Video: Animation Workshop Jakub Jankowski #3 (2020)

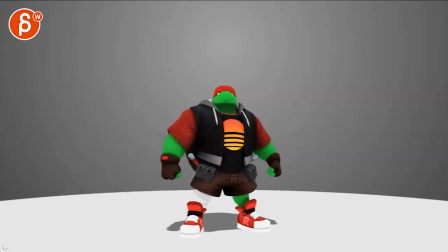0:04 all righty let's play this in full first here cool oh nice cool I like this all right let me see let's check out your notes as
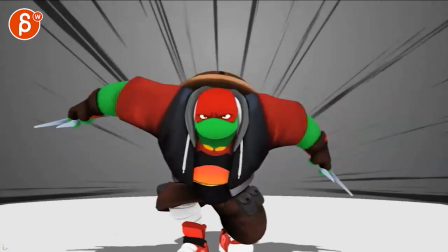0:19 well you talked about some of the real limitations and squash and stretch totally get that it's very cool though I really love this my questions for you
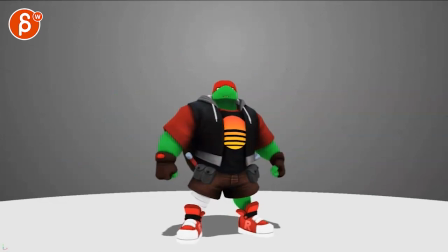0:28 are what Do we need this? It seems like a weird Because because of barely any things moving here nothing in terms of the foreground that can come at you This can be seen as either camera move which that's what it seems like because of this light movement here or the character sliding forward I don't know.
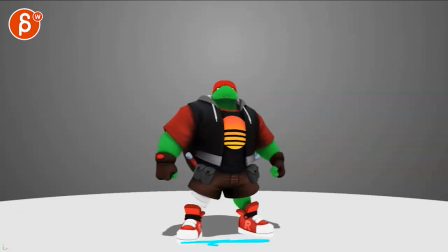0:47 I don't think we need this You're also getting very bottom heavy in terms of your framing and I'm cheating a little bit here Here's my here's my thing here,
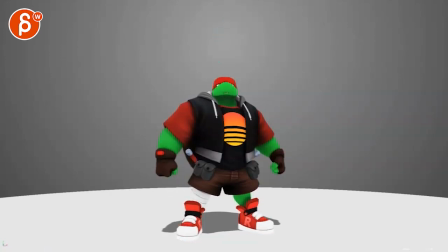0:54 so there's a lot of room here to me. It feels like I would probably move the cameras that the head is around here and then you have that and then feet are kind of up there so to me it would be something a bit higher so that when you get to this
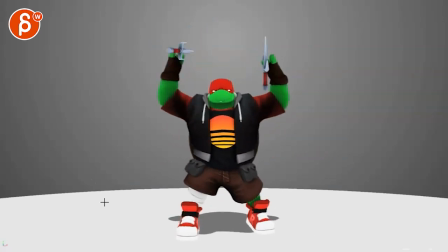1:13 i take it back you do have this here huh you do want to go this high just seems so low
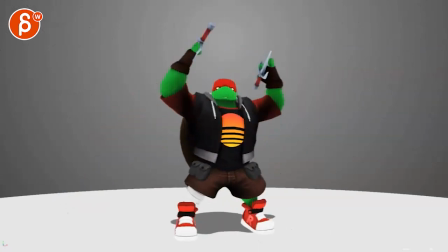1:22 maybe find a sweet spot for maybe when this is your highest point even if your framing is here and we cut off this it might get a bit more comfortable
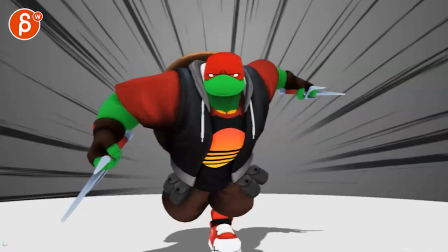1:33 because once we get to here we're just again so close to this it's just almost like a tangent like we're just cutting it off right there
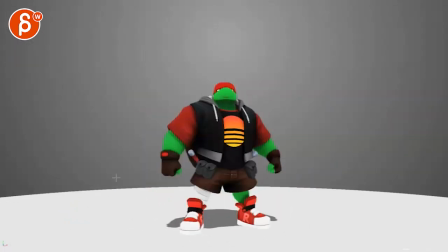1:42 then it gets a bit more comfortable so I don't know maybe you can play around with this a little bit more where we're a bit more balanced a bit higher
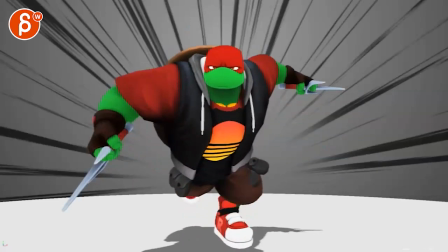1:50 and even if it cuts it off a little bit at the beginning that's okay and then you can reframe it to what you have here
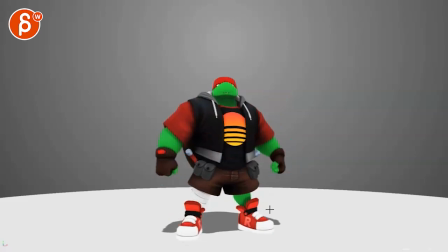2:00 watch out this feels a bit drifty your arms here before it gets into this i think you can you can potentially have a little breathing chest up and down shoulder arms up and down if you want to or if you want to go in a bit more limited style and keep it fairly
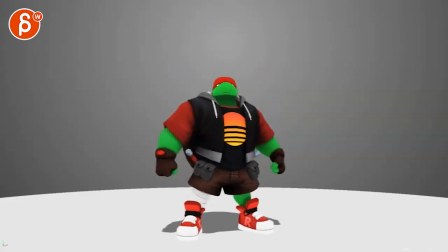2:15 still pretty much and then go and just really snap into this without that soft move here it's
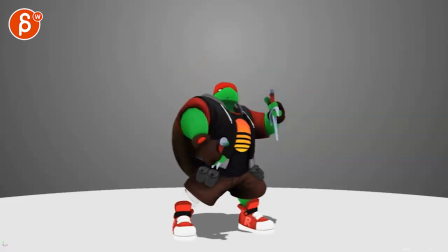2:29 cool though i already have some foot detail there just watch out how sometimes the feet move a bit in sync like right now these two it's a bit
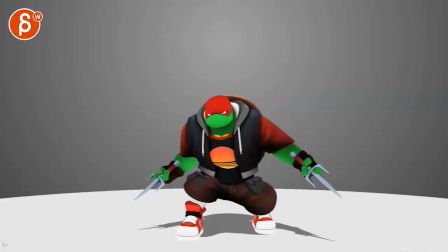2:37 two in sync I'll probably offset that a bit more same thing with this arms coming up and down here all of that as you continue with your next pass I'll get a bit more um asymmetry
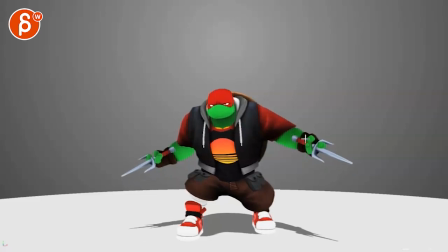2:52 in there even though this is kind of neat with this flowing into this I will probably We still have a slight bend either up for your elbow or down so we understand that break and have a bit more of a silhouette on
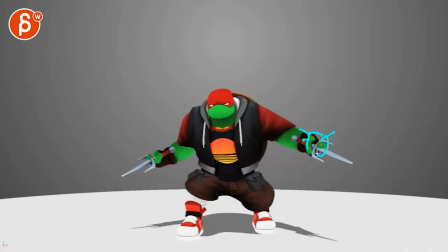3:07 that wrist, even if it's just on the upper part and then you can still have your thing come out there to be a bit more like this. There's a slight chance of twinning but you are fairly low here which is okay. Basically, it's good to see the length of the arm.
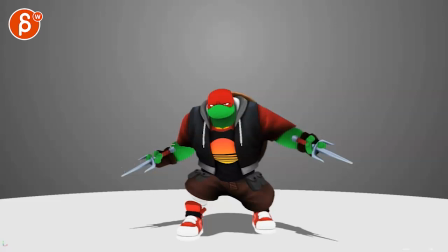3:22 This in silhouette mode is, you just don't quite know how long that arm really is and And I like this breakup where this gets a bit too much into a stump,
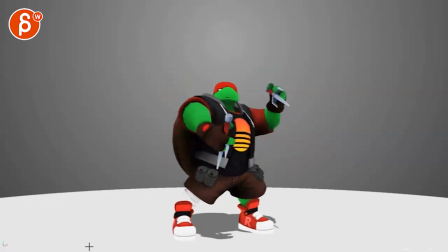3:31 at least for me personally. And it looks like there are pupils.
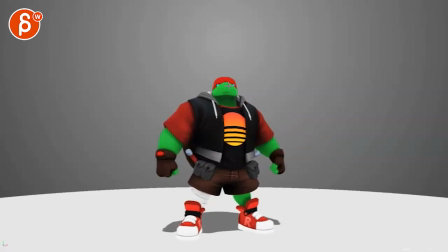3:37 So the question is, this feels a bit like we don't see the eyes too much. Maybe you want to bring that head lower. And I know you're going low here. It's just at this point, we don't, we barely see this and we barely see the pupil here. I would kind of just maybe, maybe go even higher. So it really looks up. So we don't have to see the eyes, but this is kind of right in the middle.
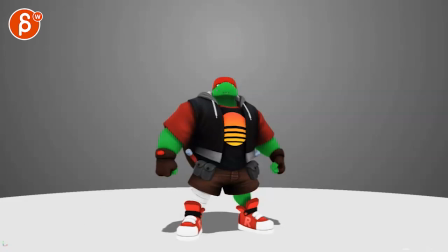3:56 I want to see the eyes, but I can't really. On something like this, if you just go down with the roots, I would still have a slight change in the overall body rotation, which then will affect the head.
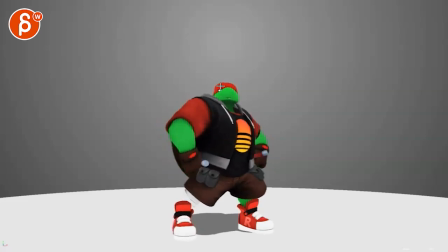4:10 Like right now, there's not much going on in the head, especially on this, where I would have a little bit of roll this way.
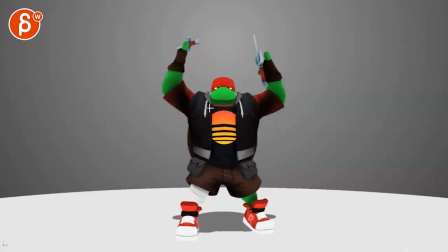4:16 A slight tilt on the head. And then you can level out, and that's fine.
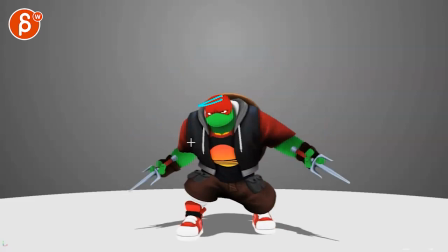4:20 And then you go back down into this. That's cool. This and silhouette, I wonder if you can push this and go, So I really push that move with the foot being a bit more like this so that we have a bit more of a break on that leg.
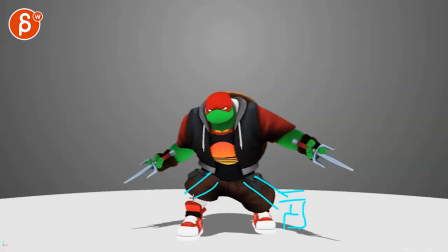4:39 My drawing skills are horrible, so not sure if this will help. But something where, again, we might have a bit more. Not that it has to be all profile. What I'm reacting to is that big lump and just that foot coming out.
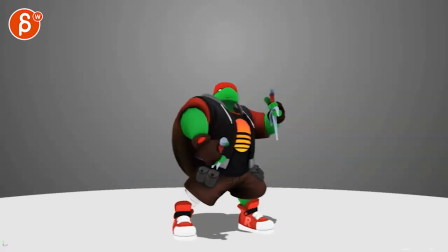4:52 And even here, it's a bit hard to see that break in the leg where this is cleaner.
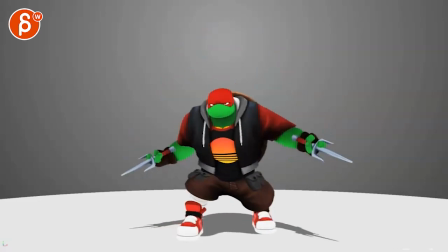4:58 I mean your white on white is not helping so you might have to change your colors a little bit but this again silhouette wise just like this feels like a tube this just feels like a blob
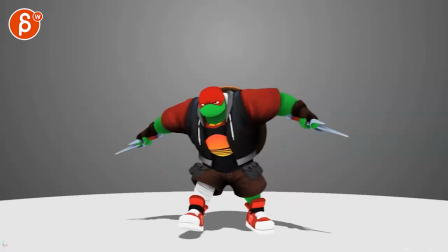5:07 with a shoe and I think if you can give this a bit more definition so I
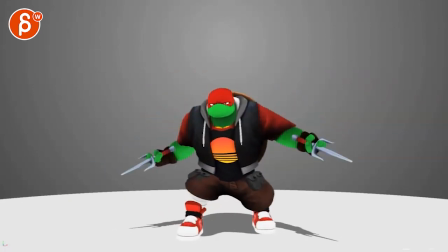5:11 don't think you can shape this pants at that area there this
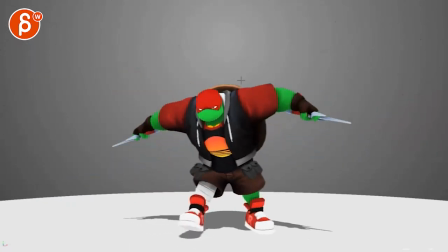5:21 could have for me I would probably push this a bit more where you can go even bit higher with your shoulders with your elbows shoulders up and elbows up for a bit more of a up and shot into this it just
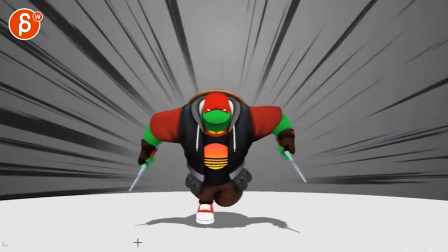5:34 feels a bit timid and go but then you have all those energy streaks where i would really
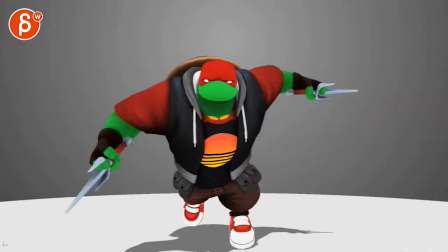5:39 push the animation go and up into this and
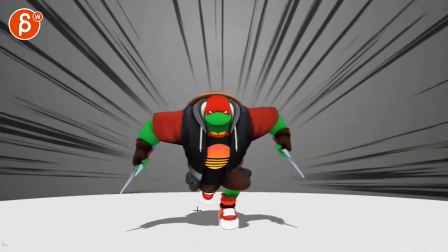5:47 i know he's more on the heavier side but i almost feel like you can almost accentuate this and make this even a bit faster there's
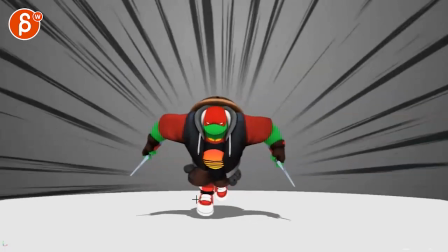5:54 just something about this is telling us it's so fast and has so much energy but then i look at the feet and it feels kind of slow bloop
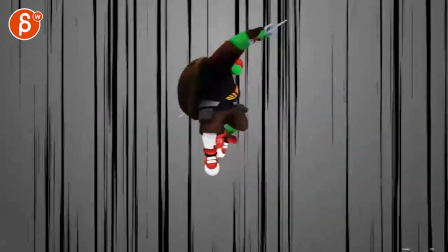6:01 bloop bloop bloop potentially pushed out a bit more this
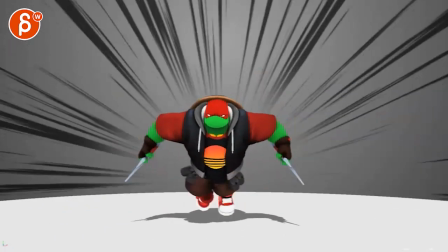6:08 is totally up to you but it could be also interesting to do a run where it's not just straight at us but since he's kind of pointing this way that you do a
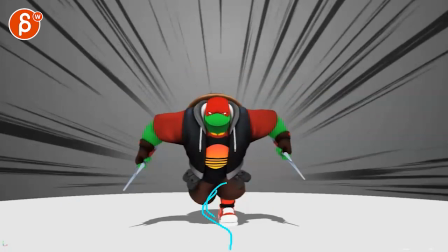6:17 run that overall is a bit of a curvature like this bit to the left bit to the right
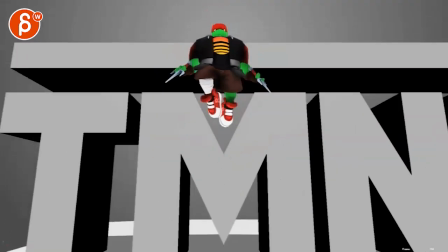6:23 so that when you jump it's fairly straight there but you have a bit of an end towards So right,
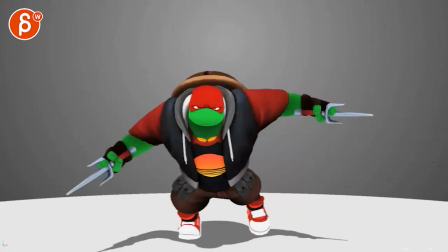6:30 it could almost be something where you might go run like this and then so that when he jumps, he's a bit more ever so slightly more.
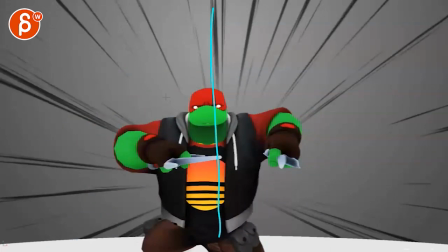6:39 He are off center, which is good, maybe even a bit more.
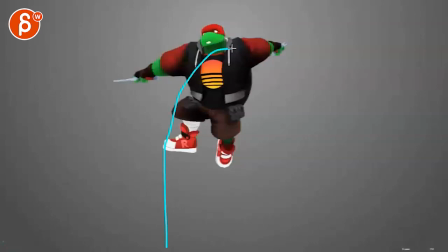6:42 So you have an overall move during all of this that he gets a bit more like that so that he can land.
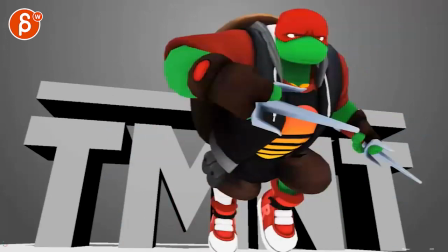6:49 You know what I mean? Like he lands this way, which then works in your favor because he exits screen right.
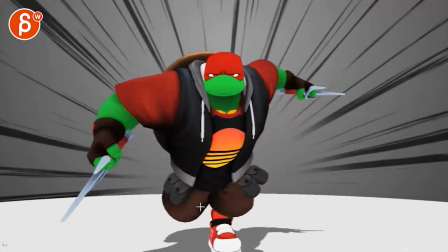6:56 I'm just trying to find ways to make this a bit less straight, straight,
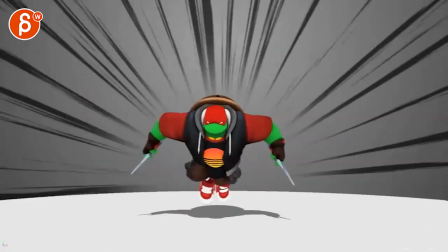7:01 straight, give us a bit more of a dynamic flow by adding a bit of, like I said, a change in the path,
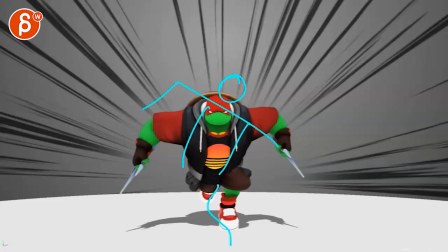7:09 even if it's subtle. That way it will give your character a bit of lean for some more visual asymmetry so it's not always in this 20 form.
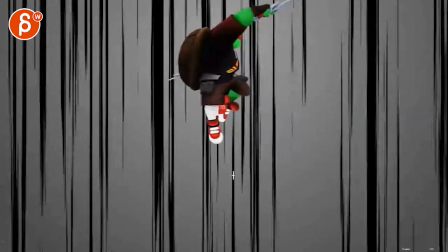7:20 That's cool. This potentially cheat the head over if you can. I know you talked about some limitations, so I don't know if you can how much you can push this where I Know if you can stretch out that leg. I know it's you know you said all those things, but where it's a bit more out of you want to go into like
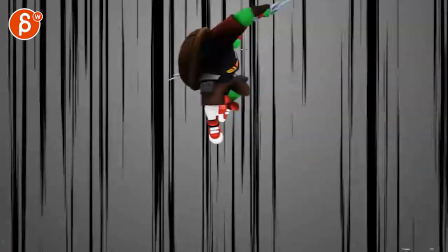7:40 Bow shape, but you know how much you're gonna break this but give this a bit more of a Like it's kind of there, but it's mostly this arm and this and it would be cool to get kind of an expression in the face in there That's cool